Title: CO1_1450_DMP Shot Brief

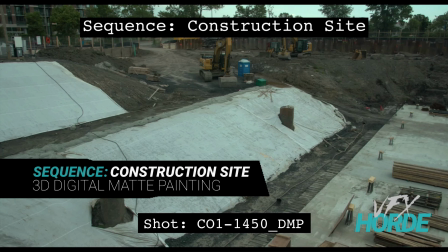(0:04)
Garrett Fry, the construction site sequence lead for 3D digital map painting, and we're taking a look at shot 1450.
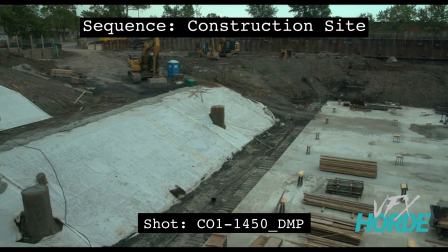(0:10)
So if we take a look at this shot, we're going to start here on the left and pan over to the right.
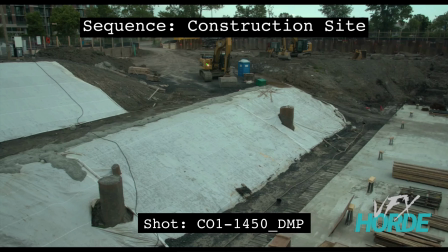(0:16)
So let's go ahead and go to the head of the shot there. And in this shot, we have some open areas that we're going to want to put things into. So we have this area right here and little areas peppered throughout because there's already some equipment there.
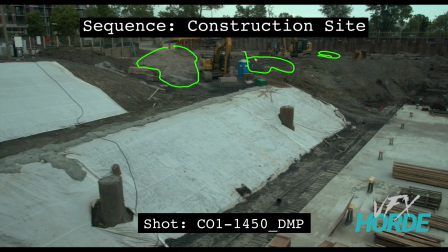(0:32)
So it'd be kind of cool to put those in between those elements that were already in the plate. And then we have this area over here and this area over here and then down on the cement slab. So as you're putting these things in,
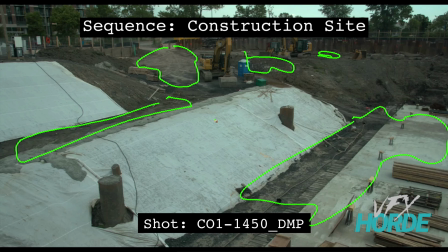(0:49)
just be aware that you're putting them in a way that makes logical sense and that can tell a little bit of a story. And so you can see down here, this is where they're storing all of the wood. And so putting more wood piles over here would make logical sense.
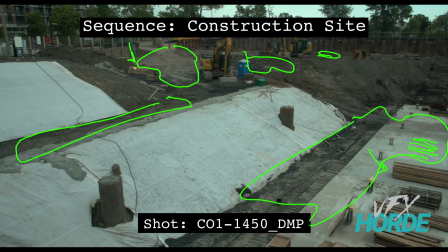(1:06)
You can see that, there's another storage area here, but then also that, these two pieces of construction equipment are sitting here, and that's where they're parking the equipment.
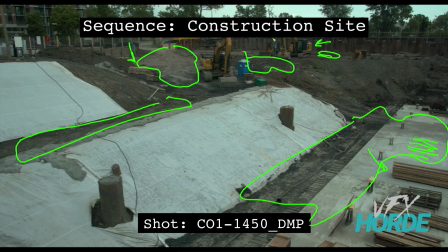(1:22)
So if you can come up with like a little story narrative to explain why you're putting things down there the way you are, then that helps out a lot with the shot making sense logically when people look at it, but then it helps you in your decision making about where to put things.
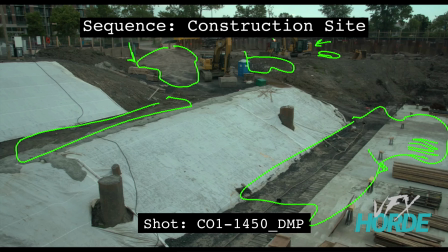(1:40)
So in this shot, we have a kind of an overcast lighting scenario to this. There's not, any real direct lighting from the sun.
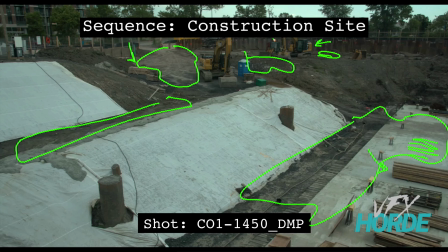(1:53)
And so all of the visual cues that you would rely on in a direct sunlight scene, you don't have here. So like big shadow shapes and a light side and a shadow side and all that kind of stuff doesn't really exist here,
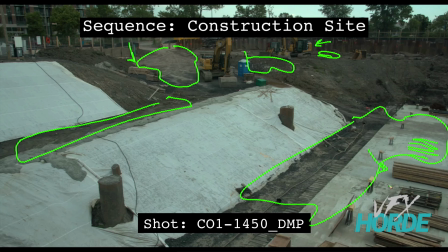(2:08)
except there are contact shadows. So there's this shadow right here you can see underneath this wood pile. And then actually if you notice, there's a little bit of a dark shape underneath all of these things.
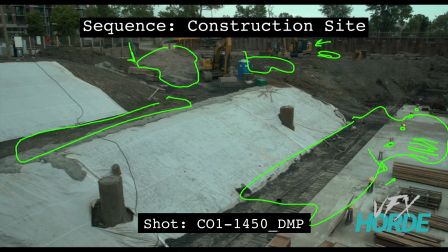(2:23)
And that's because the sun or the sky is kind of filling in the light to this shot, and it's actually causing just a little bit of shadow shapes underneath these objects.
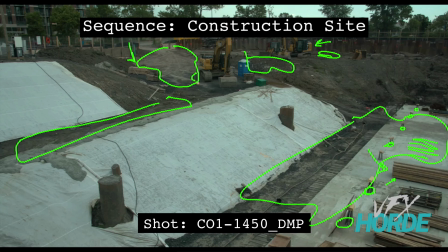(2:38)
You can see it with this big piece of equipment down here. It's just a little bit darker around the edge. So there's two different kinds of shadows. There's this kind of like ambient occlusion shadow, and then there's like these contact shadows that happen there.
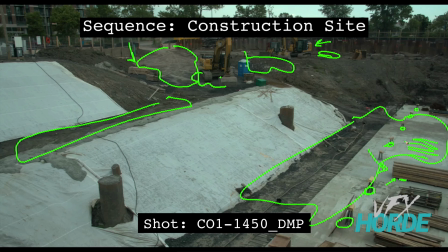(2:52)
So there's those things, if you think about them specifically when you're putting your objects in your scene, then it helps out a lot. You say, hey, I'm going to put in my contact shadow, and then I'm going to put in this little occlusion shadow, and that helps your objects sit into the scene.
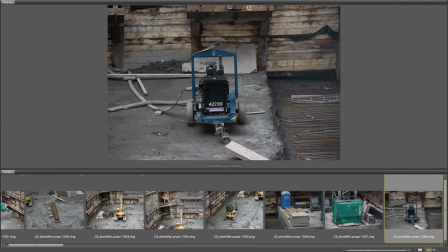(3:11)
Before you jump into your shot, it's a good idea to review the library of construction site materials.
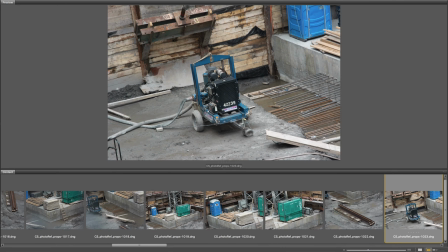(3:17)
Do a bunch of quick matte painting tests by dragging photos into your shot and doing quick integrations.
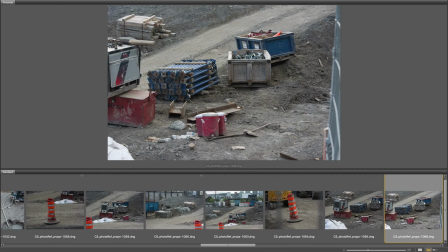(3:22)
You will soon be able to discern the appropriate reference you should use for your shot.